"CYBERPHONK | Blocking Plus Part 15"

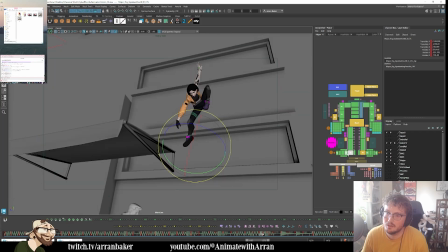(54:00)
Like that, just so we get a bit more of an in-between of it coming through to ease in to the contact.
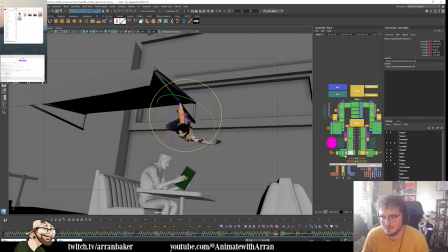(54:09)
Then we're coming around. This is the in-between that we need to fix.
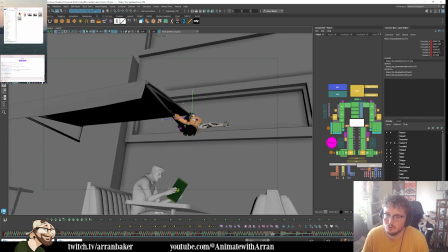(54:15)
So here I want to feel more weight. So she drops down. Also her spine.
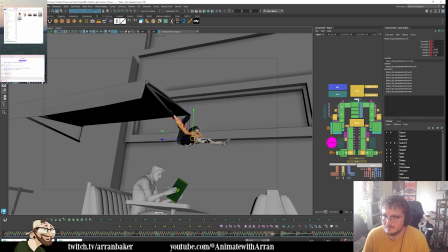Then her knee.
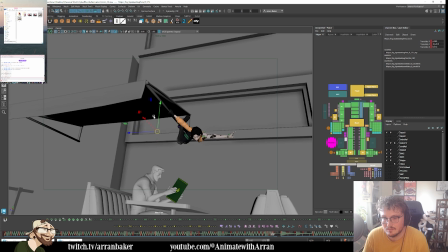So I'm going to have to cheat the spacing through here on the knee just to track the arc through that part there.
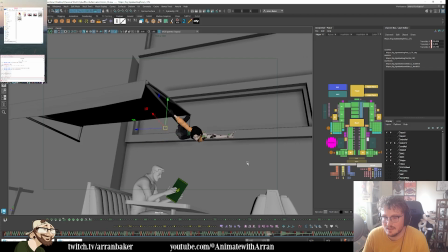(55:05)
Similarly, I'm actually going to keep this leg tucked in just to simplify the shape through that transition, because we shouldn't really notice the knee flashing on screen. Looks like that foot also
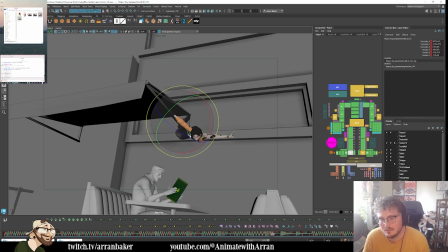(55:22)
doing something strange. Is that because we're halfway through? Oh, I don't know. That's strange. It needs to wrap around.
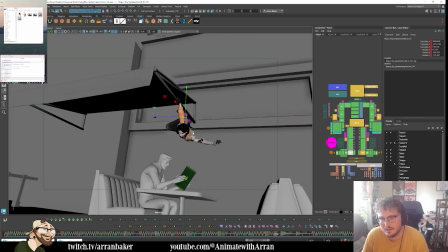(55:41)
Like that.
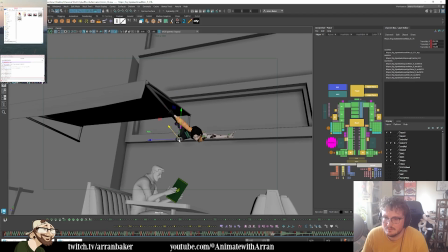(55:44)
Just put the knee back into place again. It's only over a frame, so I don't mind if it's a little cheated. And then we want to continue to drag the arm.
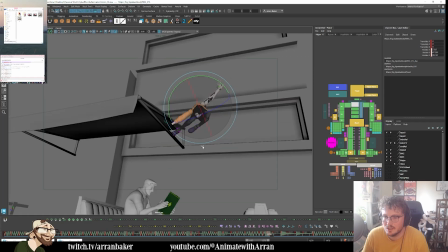(56:01)
To connect what the arms are doing too, I could always slightly reconnect the chest. Continue to lead with the head.
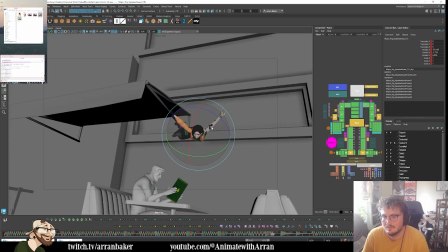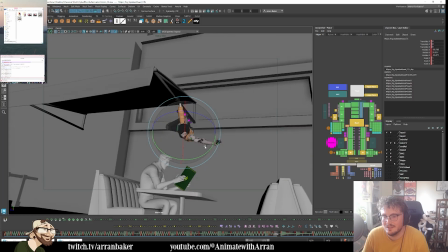(56:17)
Do I... Yeah, I continue to have her look at the menu.
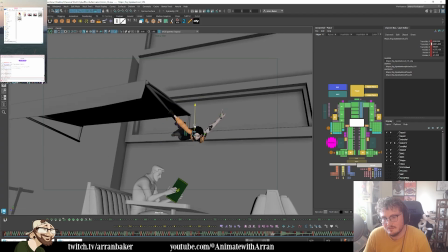(56:25)
Do I get a bit more weight in there? Drop down.
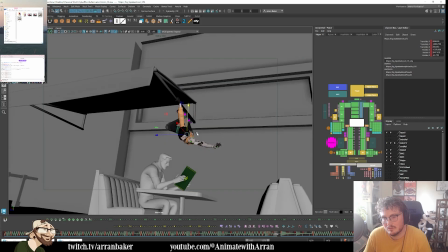(56:30)
This needs to overshoot more. Then we're coming through into this.
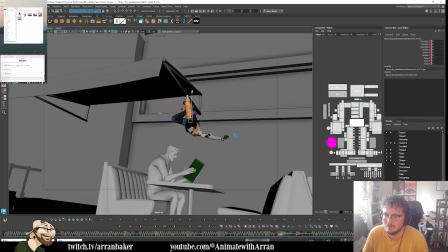(56:39)
Because this is such a quick action, I am going to put this on ones just through here. So this is the grab frame, which is just before the sound by 1 frame.
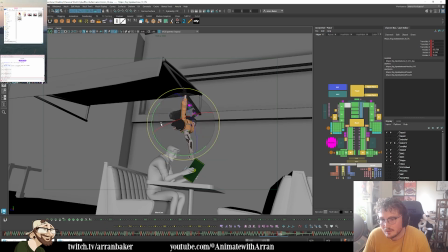(56:58)
I think that works.
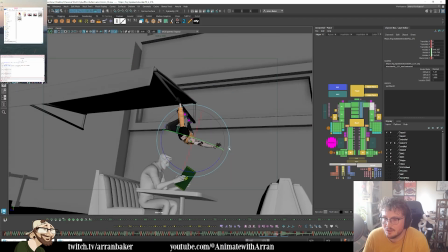(57:16)
So in here, I do want to get a clear read. Of the hand anticipating the grab. Just get that thumb out of the way.
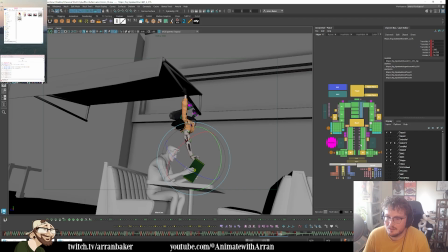(57:37)
Then we grab here. So this is the grab pose.
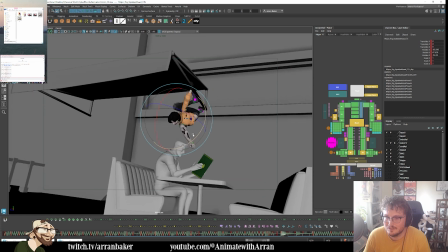(57:49)
Continue to have her look at the menu. And then she's coming around.
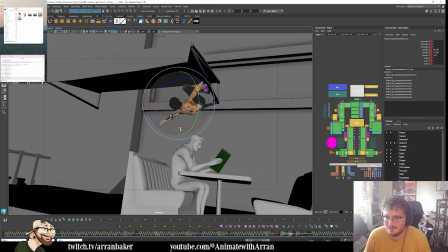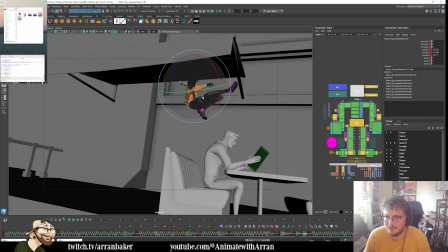(58:00)
And tightening her spacing to ease in.
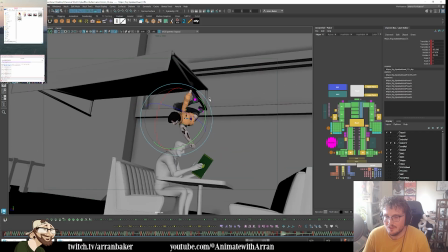(58:09)
I think that works.
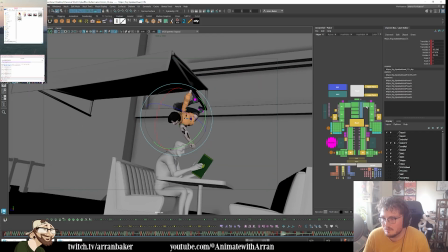(58:10)
I just need to track my spacing through here because I think this one's now going to be slightly different. Yeah, it's more round. Makes sense.
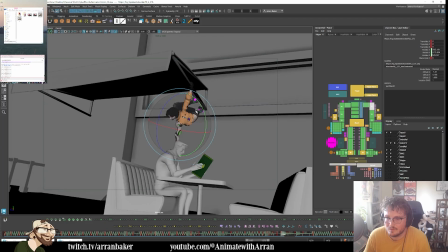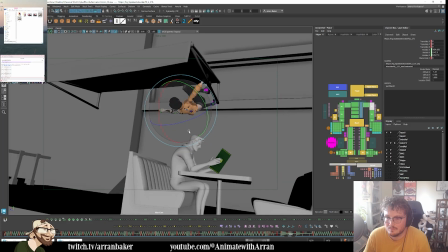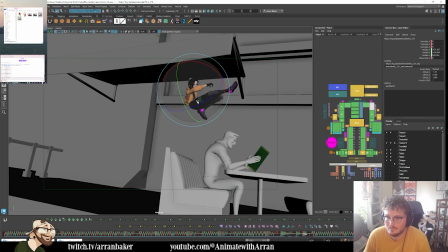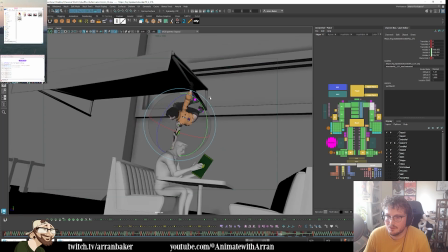(58:41)
So it's more... There we go. Just tracking that arc and the spacing as it comes around a little bit more.
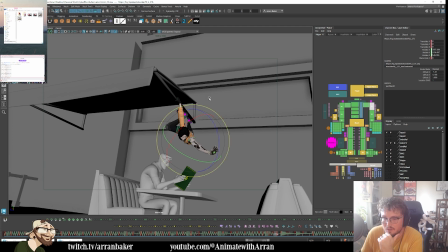(58:50)
So now it's a question of grabbing of the menu. I'm obviously going to animate the guy later, his reaction.
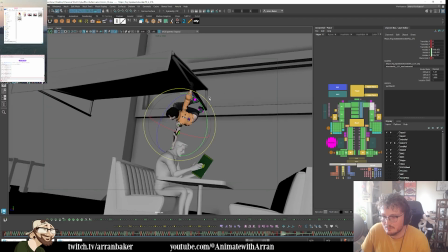(58:56)
I just want to make sure I get her action with the
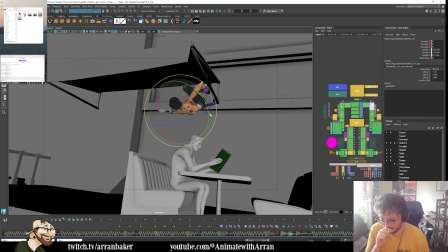(59:03)
menu working first.
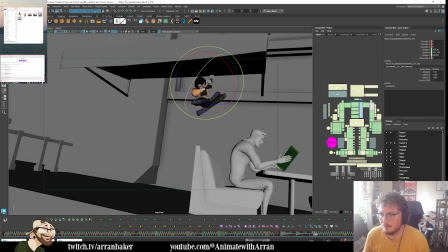(59:08)
So this is on a 3 right now. Through here.
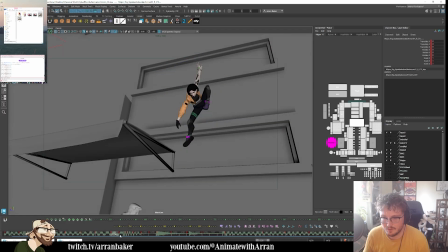(59:16)
Coming through.
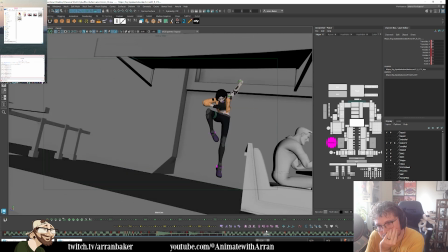(59:20)
There. So do I go on a 2? 1, 2, 3, 4, 5.
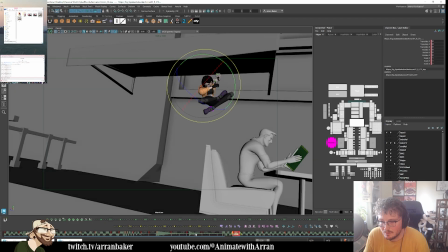(59:29)
Yeah, so let's just delay this by a frame. And I can keep it on 2s as we ease in.
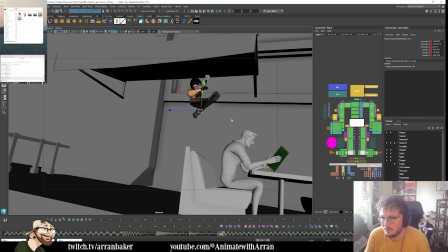(59:39)
Keeping it quite tight by keeping all of it really
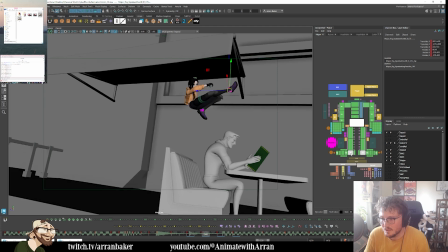(59:48)
favoring the poses. And then I can break up after. So you see how I'm getting that push off on the foot?
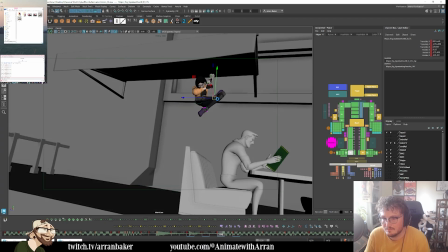(59:57)
Then it comes in. This one has a little bit more progressive spacing.
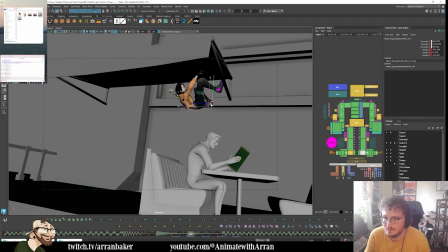(60:08)
And then this foot here was tucking in on the in-between.
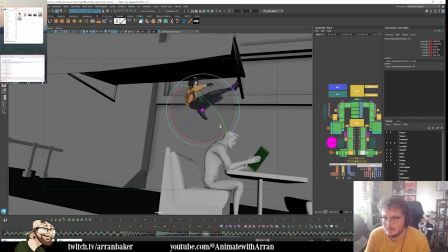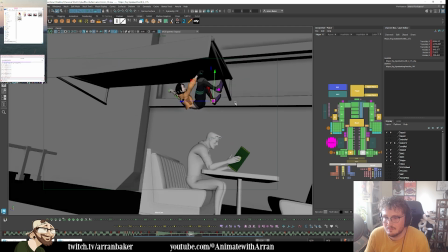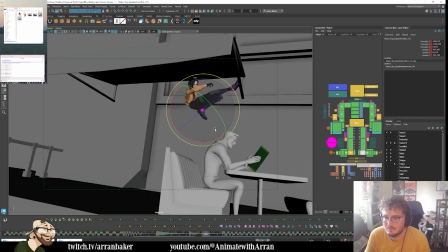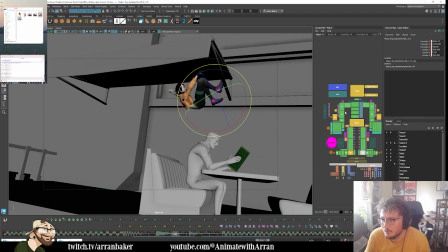(60:33)
Now her arm
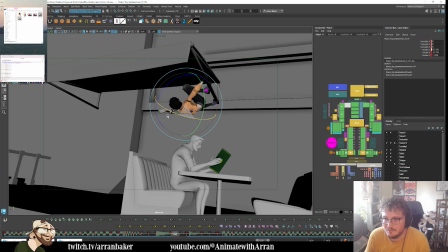(60:37)
is also over twisting here for some reason. Yeah, there we go. Shoulders are always a big issue with this rig, but it's fine. We make do.
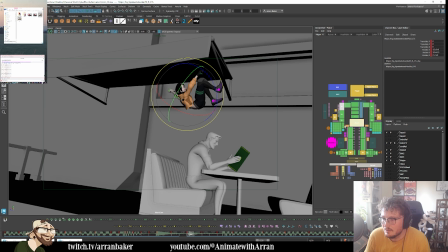(60:48)
So here, is that now in FK? Yes. Knee looks like it's tucking into much there.
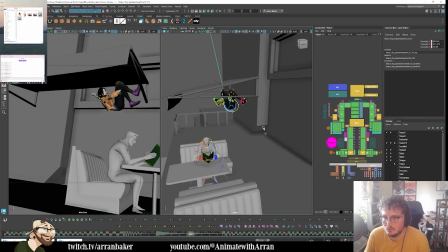(61:02)
Let me just go into perspective. I want to shift that knee over more so that we have more room for that arm to come around.
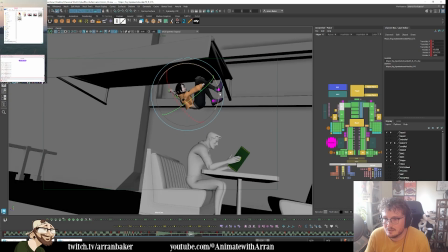(61:14)
Keep it straight because she's letting go here of the pillar. And then that's her right hand.
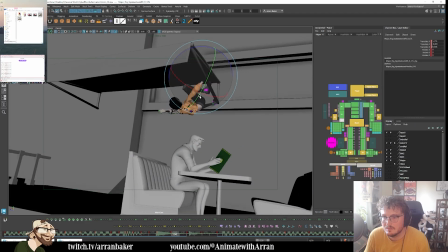(61:26)
So we get the let go pose. Then it can tuck in.
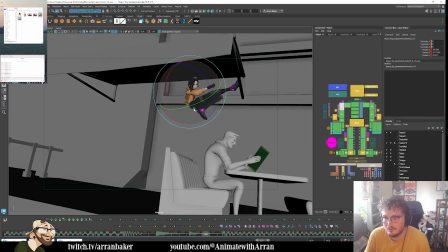(61:37)
Do I have it arc through? Where's it going?
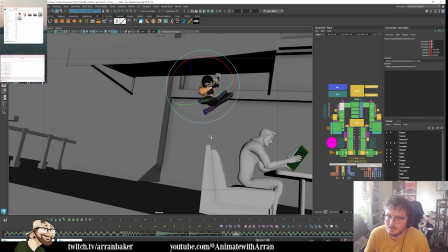(61:42)
It's going to reach down.
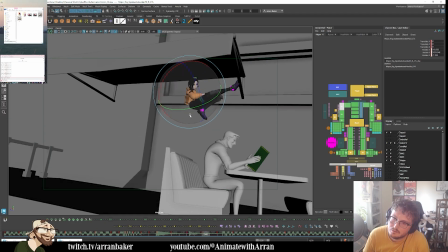Something like this, maybe.